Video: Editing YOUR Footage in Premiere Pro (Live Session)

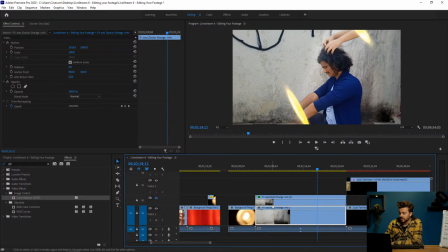3734s
But you're quite tan and these hands or arms are quite pale. So what I did was I enhanced the colors so that they kind of match with your skin tones.
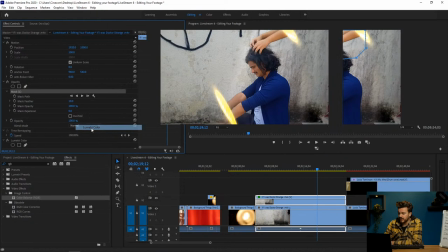3745s
Now, how did I do that? Well, first I played a mask. I made a mask just around these arms, so that I don't affect the other parts right here.
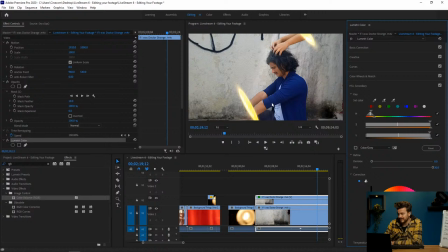3753s
Then I went into my Illumetry color panel, went to the HSL secondary tool, I selected your skin color, no, sorry, I selected this skin color right here, tweaked it so that my, as you can see here, my mask is, or my selection is just these arms and not the parts that are around it.
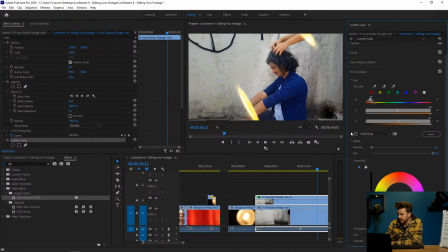3773s
Gave it a lot of blur, otherwise you would still see these harsh lines, so blurred it a bit. But I disabled the mask. And then I just made an adjustment here to the temperature, to the contrast, and to the saturation so that it matched with your skin tones right here.
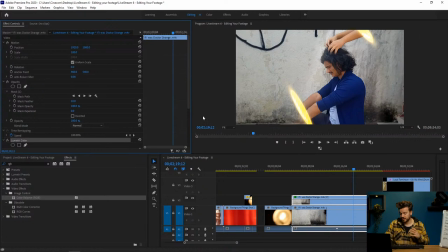3793s
Now, as I said, I can't do a lot about the effect itself because you've already edited this. But keep in mind when doing this that your background stays the same. I'm not sure if this is the original background of this clip or that it's still a mask going on here.
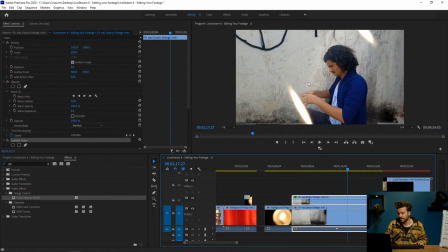3808s
But there's a big difference between this right here, and you can also see the mask shift here. As you can see. So that's a mistake that you made, but learn from it,
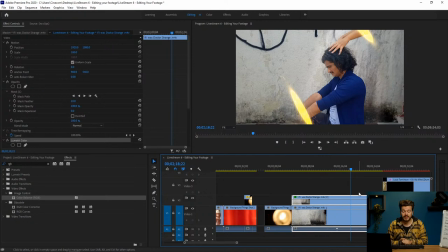3826s
try to redo it, and if you've redone this part, send it over to me.
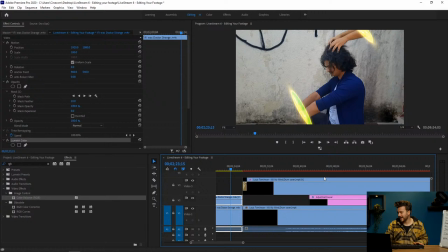3833s
I'm gladly have a look at it. But overall, it looks really good.
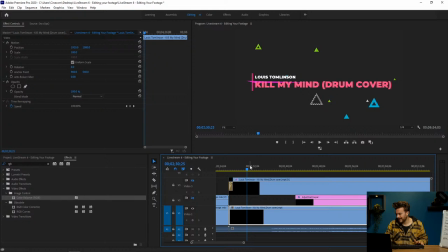3839s
Okay, then we have the next part, the drum solo. From, I forgot about his name. Let me check in the comments. I think it was Mehul Sharma. I'm not sure how to pronounce your name.
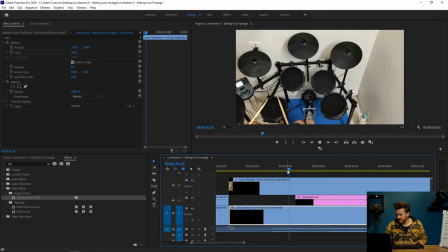3861s
But this was his drum solo. I'm not sure if you guys can hear the audio. Let me just go a bit further to the real drum part. Okay, so I hope you guys can hear the audio.
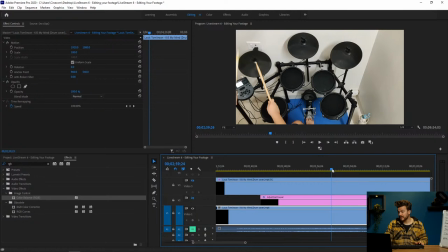3876s
I'm just gonna disable it for now, mute, because I don't wanna get any copyright issues. But let me tell you that this was really, really nice. The drum solo at itself, I really liked it. I also checked it on YouTube actually. So yeah, it was really good.
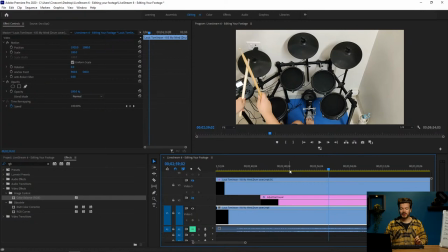3895s
But what did I do with it? Well, I don't know if you guys know SingStar or any of those games where you have to sing or dance or make music to a specific beat. Every time you hit the beat, there's a color, you know?
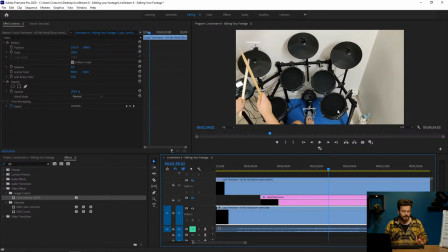3914s
And you can make like animations here, but that's a bit too hard to do in Premiere Pro. Like animations going from there, like moving things and lines and stuff. That's something that you can do in After Effects.
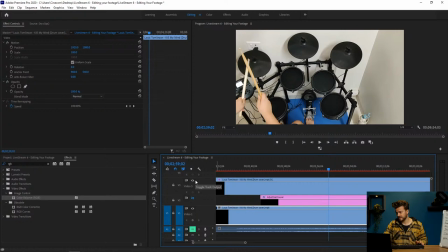3927s
But what I did was I've placed, I made a duplicate of this layer by holding Alt and dragging. That's this one right here. And then I've actually, let me show you real quick.
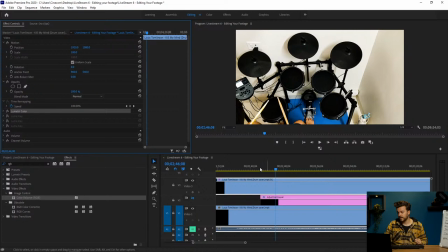3945s
I've made a correction to it with the Lumetri color so that the blacks are way more black than originally.
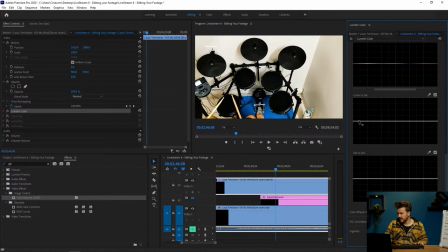3953s
So this is the original footage, this is it. Now I'm thinking I can even do another thing that I didn't do was go to the curves, select my blacks here and bring it all the way down just as with the highlights.
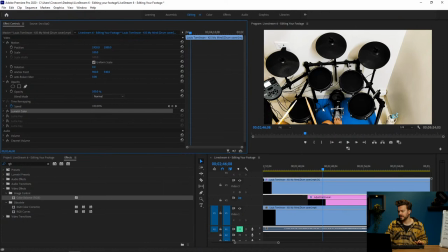3970s
That way my blacks aren't really saturated and all the shadow parts are really dark shadows, not with a color tint to it.
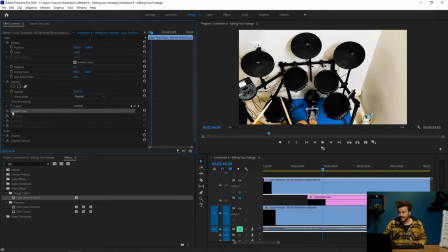3979s
So I kind of forgot to do that. It's popping in my mind right now.